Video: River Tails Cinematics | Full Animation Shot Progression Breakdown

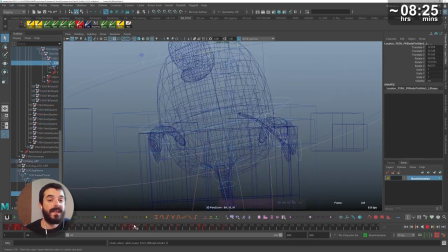28:30 You see I'm using the fins as if they were hands You see that the hands have a different geometry from the rest of the body We decided
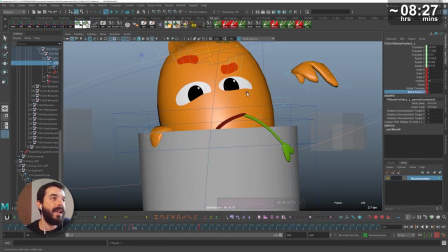28:37 to rig the fins that way so that they could be used as hands if need be since the camera will never show Us that the fins
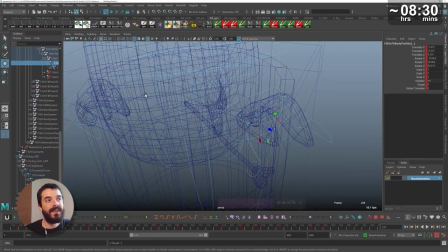28:44 are in fact separated in this shot You see how much distance there is between the fin itself and the body which doesn't make any sense in a physical space,
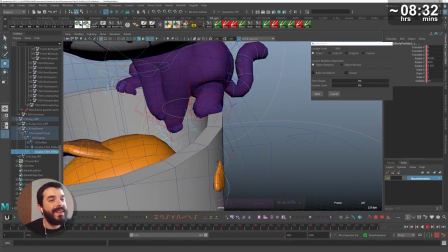28:53 but it works camera-wise. Also, I'm trying to get the fins to bend as if they were fingers.
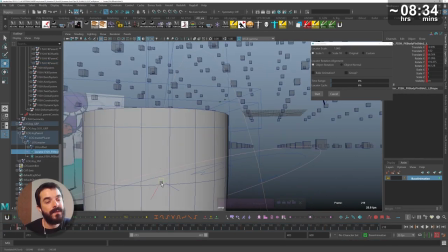28:58 So this, in theory, will provide some sort of anticipation for the fish coming out of the log.
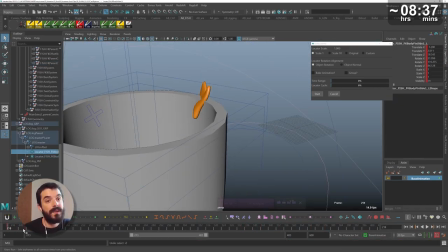29:04 Something will move on the upper edge of the log, thus attracting the attention of the audience. That means that the audience will be already looking there by the time the fish comes out.
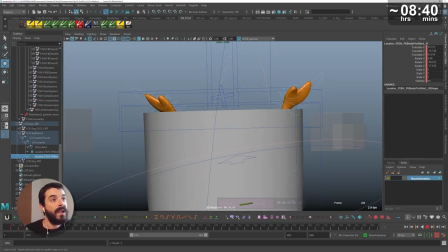29:13 You see that while I'm working on the general timing of the body, I don't even have the facial expressions visible because I don't need to see them.
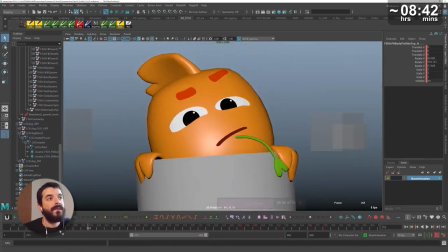29:20 They are just slowing the performance of the viewport. And once I feel I have the right timing in, I can enable the facial expressions again. Once the fish is out, I really wanted to scout around.
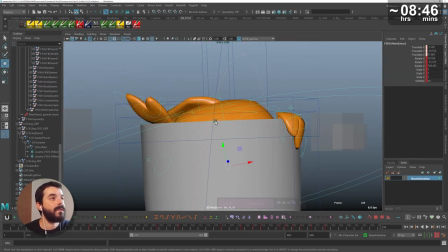29:31 That is, first look maybe into the camera a little bit, breaking the fourth wall, then checking the friend, the cat,
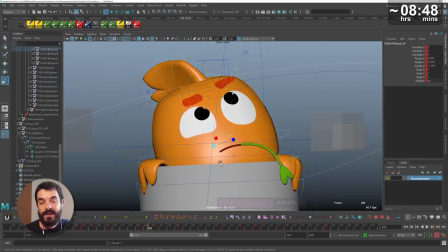29:38 the clumsy cat, and then checking the environment around and then have the idea.
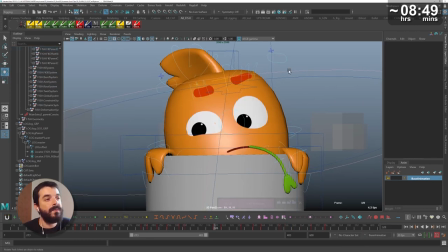29:43 And I want these story bits to be very readable.
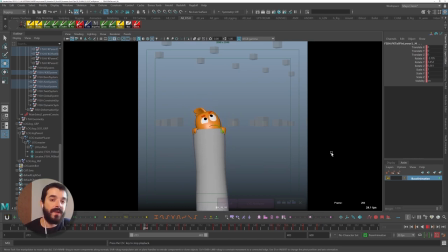29:46 I haven't figured out the final motion of the log yet and generally speaking I'm secretly fearing that the log movement to the left following an arc will compete with the cat's movement moving to the right on the opposite and almost symmetrical arc.
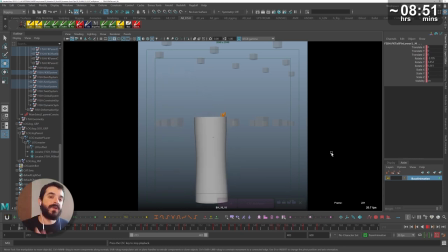30:03 I felt as if when the cat was being shot straight up like a rocket we had a very straight line going up making the cat really readable and the log would just be somebody we leave behind following a non-important arc and now I feel like I will have to face that issue
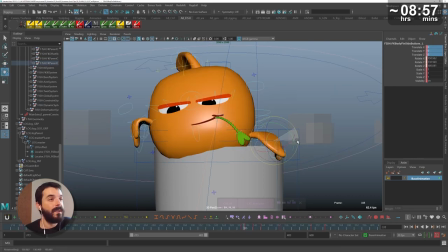30:21 as well but at the same time I'm aware that the director and the art director are happy with this decision and they don't want the cat to fly up straight as a rocket so since the feedback is clear I can no longer go back to the rocket cat.
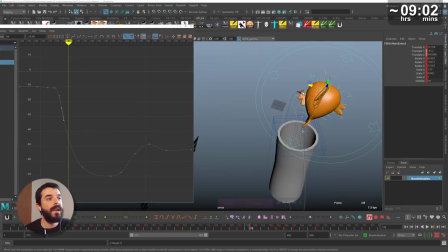30:34 The general emotion of the fish jumping out going underwater and coming back up works so I'm adding a little bit of overlap in there and
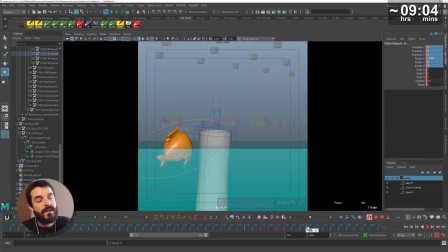30:43 since I don't need very precise overlap because the fish is essentially a little sphere with a little bit tail I'm just going to make the key poses and then see if that works so I'm not going to resort to any fancy script in there. In general I find that if you do the extreme poses of any overlapping motion then you just need one or two breakdowns and you're done.
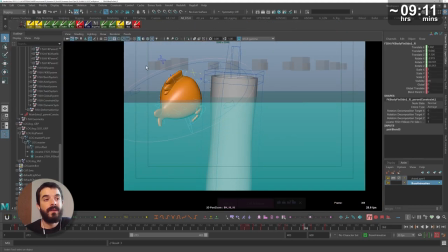31:03 Although I do use overlapping scripts for a lot of the work anyway because it's just faster of course.
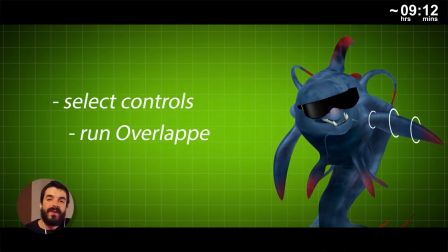31:08 And in fact you will find a link to the ever useful overlapper in the description of this video.
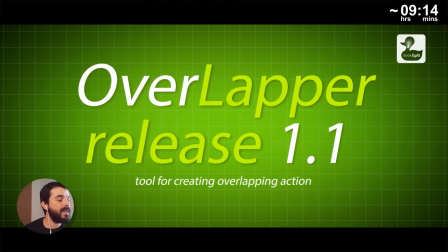31:14 As far as I can tell animation is always a trade-off between these two factors.
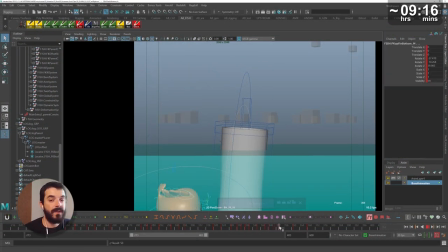31:18 The control you want to have on the posing and animation and the efficiency, the time that you have.
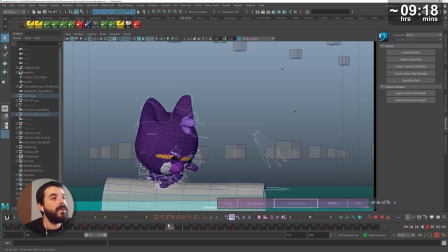31:24 You never quite have enough time to make things look perfect. That's the issue. Now I can call the cat back and try and see what happens in the jump.
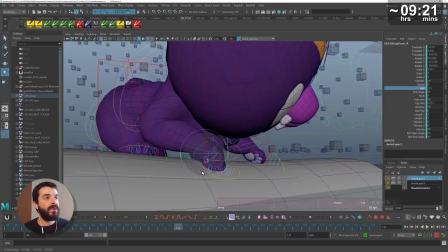31:33 The jump is going to give me a lot of pain, I already know that. I really want to make sure that before the jump we see a little bit of an anticipation with the bum of the cat being
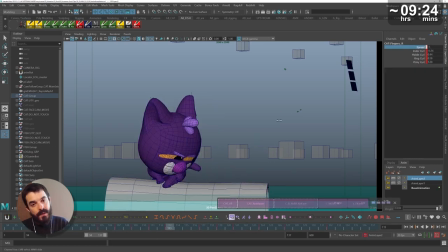31:42 high up and then we want to see the bum going down and the cat sort of gliding along an arc.
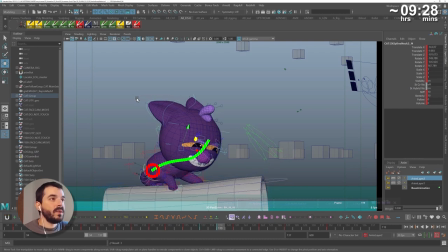31:48 Notice how the red dot of the bum is moving a lot more at the beginning of the motion when we need to feel the anticipation rather
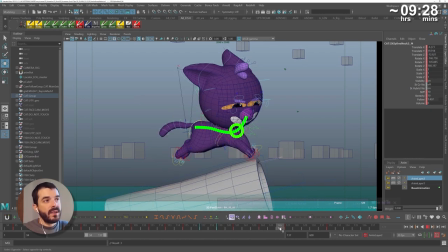31:55 than after the jump when we really want the green dot to move the most because of the contacting action.
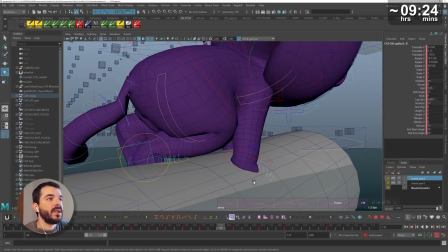32:02 So pose to pose, I go in there and I tweak the contacts and general line of action.
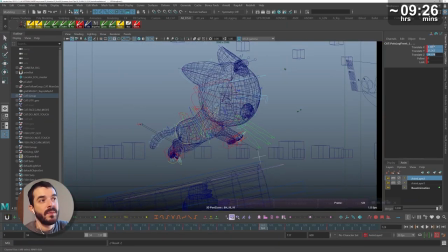32:07 I am practically sculpting the shape of the cat at this stage, especially spine-wise.
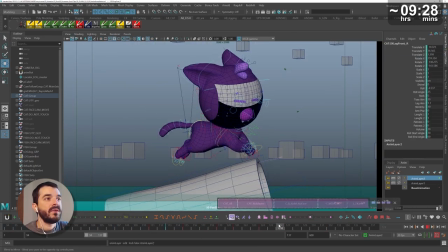32:12 I'm making sure as well that the legs are not tweening too much, that there is still a differentiation between the two legs.
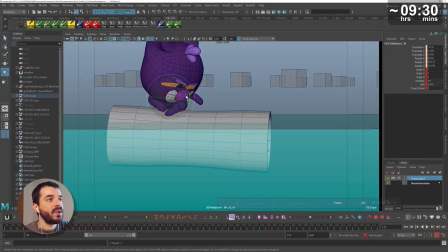32:18 It proved fairly difficult to shape the thigh so that it wouldn't deform that much. And for the kickoff pose, I really stretched the cat a little bit.
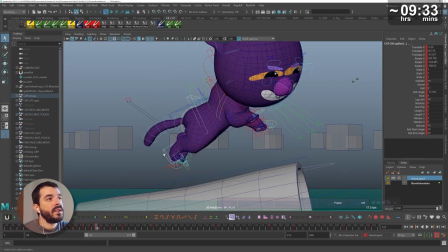32:27 I didn't quite pose the tail too much at this stage. and the initial rotation of the body of the cat actually takes place in 3D space.
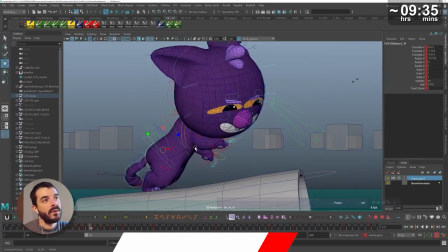32:35 This way I thought it would have been easier to spline.
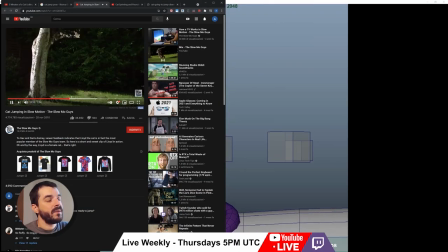32:38 In the meantime I was also moving ahead and checking some references of cats again just to check what the next pose would have been in this case.
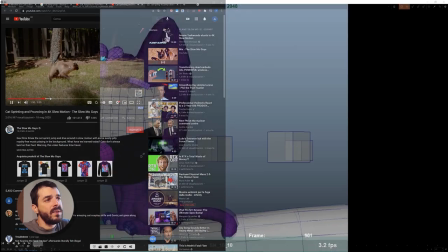32:45 And after seeing the first playblast I did realize that I found it difficult to evaluate
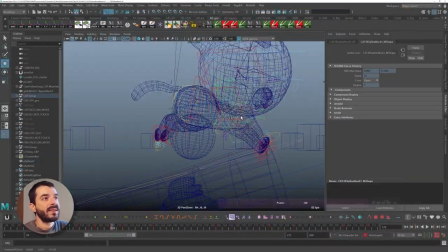32:51 the moving parts of the cat so I created some dummy scenes that I parented to the chest,
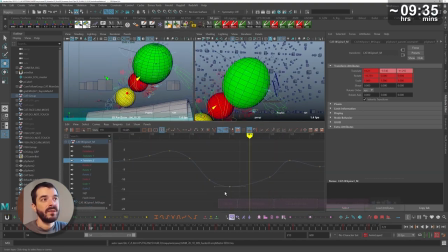32:57 the bum and the head so that when I worked on the timing of the individual parts I could see a
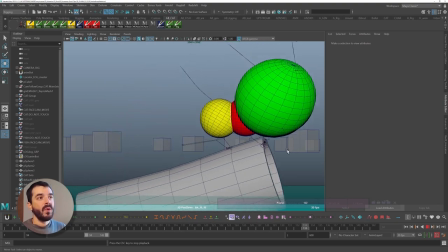33:03 lot more clearly without distraction what the relationships were within the parts.
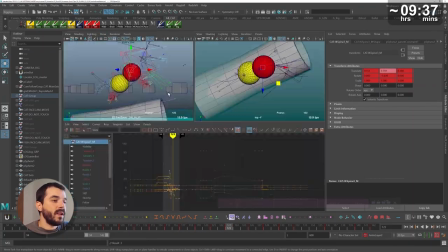33:08 Please notice how I'm working in 3D to improve my chances of getting a quicker splining this way I won't have to cheat as much in camera
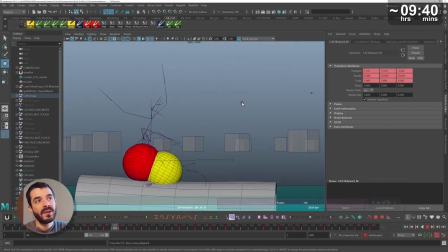33:15 and I thought once I have these proxy parts moving that's when I will know the cat is in a good position.
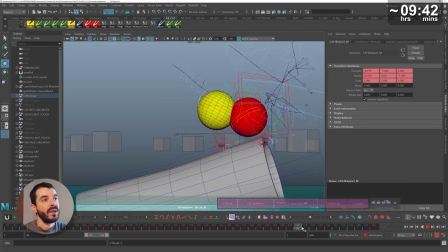33:22 At the end of the day everything can be broken down to connected bouncing balls if you think of it,
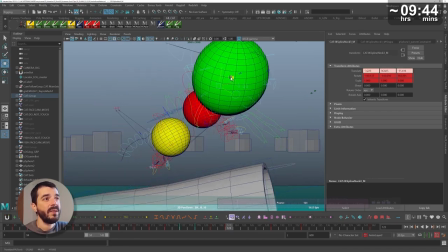33:28 so I thought maybe this is a good way to operate and it really did help me. I could really evaluate the stretch factor quite a lot better this way.
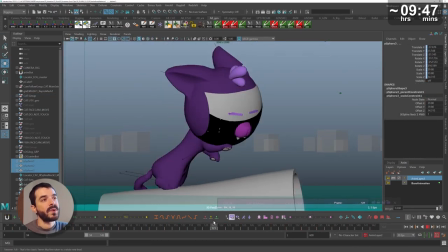33:36 Please notice how I often go back to the top view and here I'm doing some more sculpting on the shape to exacerbate the stretching for instance.
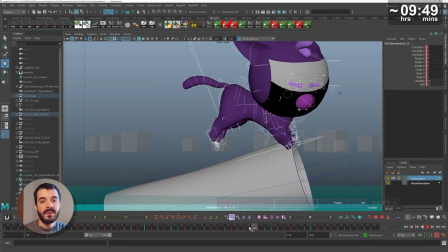33:44 Once the main action is sculpted out I took some time to tweak the poses of the individual legs. It would not have made sense to tweak the legs beforehand too much because
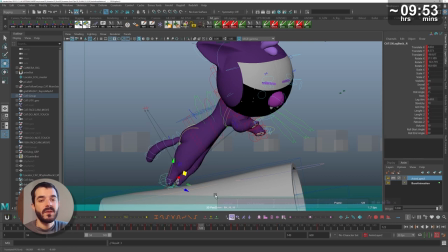33:55 if the body was in the wrong position then there was no point in posing the legs.
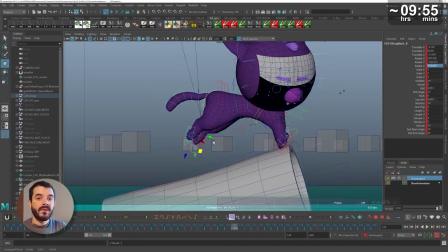34:00 So with quadrupeds I do tend to leave the legs for last unless of course the positioning of the leg is a storytelling feature.
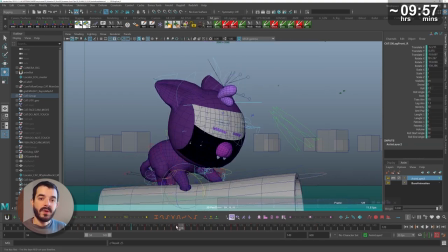34:07 For instance for the contact pose I did try to pose the legs in a precise manner because the contact pose relies on the legs contacting the floor.
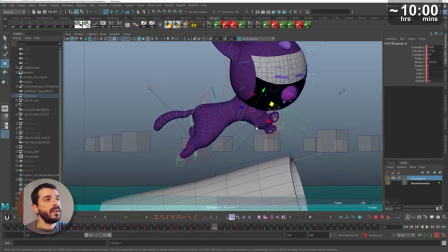34:16 Tweaking the front legs for contact took a little bit of trial and error because I really wanted to make them feel stretched,
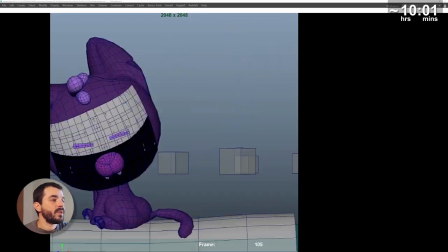34:23 so I had to cheat the position of the clavicle quite a lot.
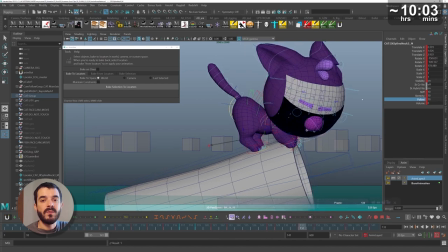34:26 I wanted to make sure that we felt a bit of the momentum being absorbed by the legs bending after the contact,
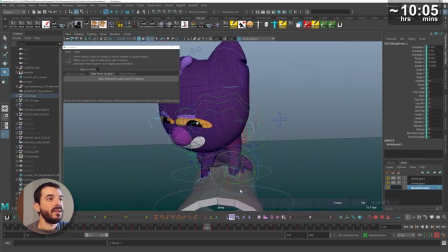34:32 and every now and then I go back to the 3D view and check that everything looks in order.
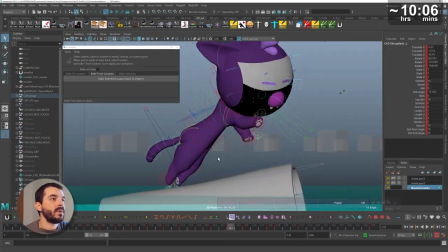34:37 Also, I wanted to create a little bit of a separation between the action of the two back legs.
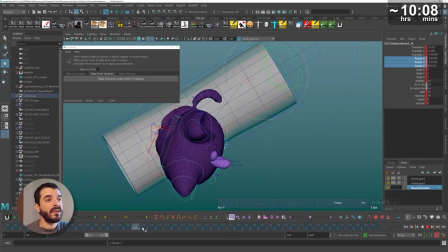34:41 In practice, in real life, the two back legs often land together, but in here it felt a bit too tweeny if you see what I mean.
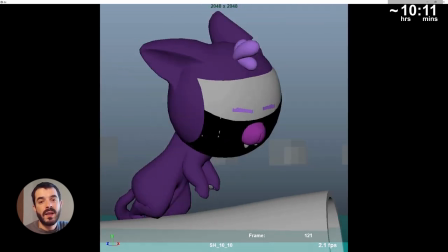34:49 When doing play blasts for this action I actually zoomed in on the action itself. I was really interested in seeing it up close.
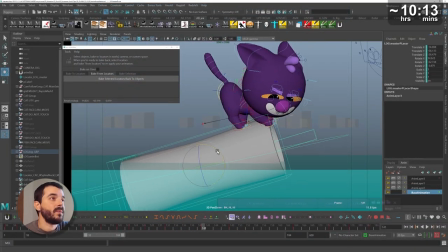34:56 Then later on I will be doing play blasts from the actual camera. At this stage I remember it felt to me like I had it more or less. Of course it wasn't refined but I had the key poses at the extremes from the beginning and the end of the motion and I had some poses in the middle of some breakdowns.
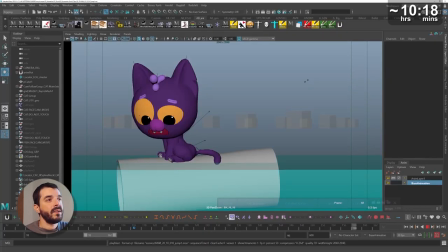35:11 So I felt confident I could move on to the next transition,
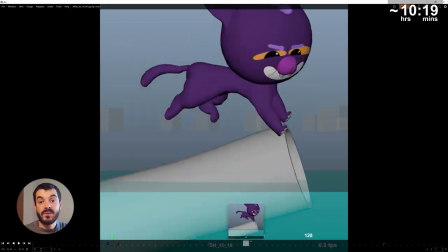35:14 which was the transition between realizing that things weren't that fine and the hugging the tree back.
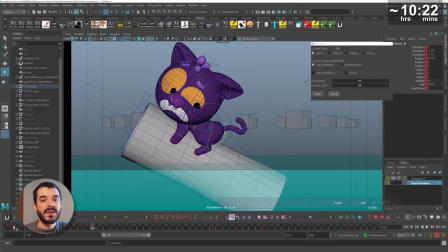35:22 And I really wanted to stretch the cat towards the next pose. So you see, I'm trying to reach the contact again with the front legs, and then I'm leaving the bum behind a little bit. Again, reaching an appealing pose with the thigh proved time-consuming.
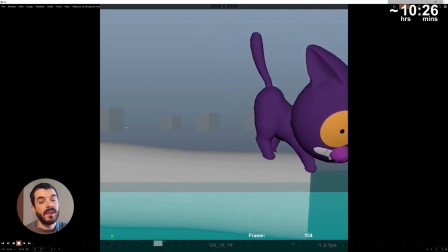35:35 Just adding a contact pose and a breakdown between the realization that the cat is in trouble and the hugging pose made
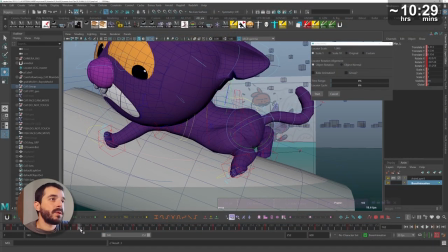35:43 a big deal of difference and at this stage I felt confident that I was heading in the right direction so I kept tweaking the pose until satisfied.
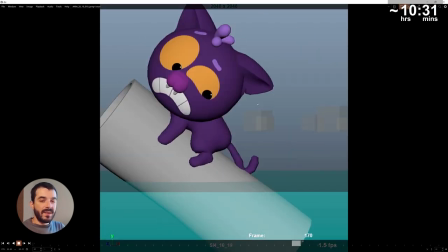35:51 For this transition I really wanted to make the cat transition as if it was going through some sort of funnel
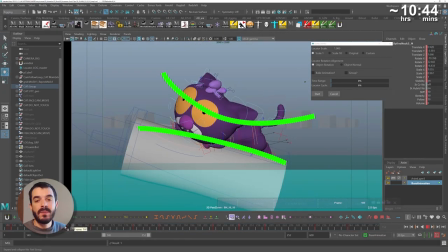35:56 being compressed right in the middle and then coming out a little bit bigger or rather in model I would say. So I tried to stretch it as much as the situation allowed for and in general even with my students I do ask them what's the plan to go from pose A to pose B how do they plan to go there just to make sure that we have a clear picture of how we
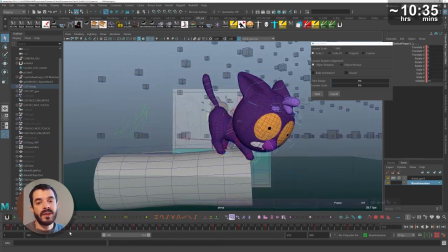36:16 go from one place to another and we are not just linearly interpolating in a software even breakdowns have to have a mood at this stage
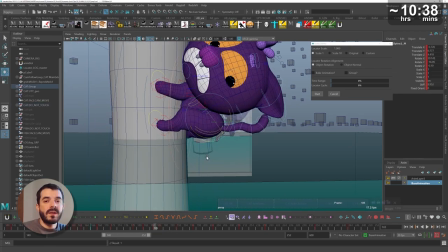36:25 I'm relying more and more on the selection sets from Aninbot I would normally use a selection to shelf script or studio library for this kind of tasks but
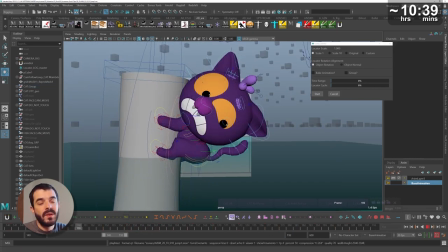36:33 I was trying out Aninbot at home and I thought why not.
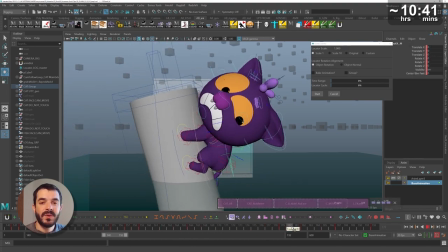36:36 After the hugging pose I wanted to make sure that the cat was showing us how worried it was about the water.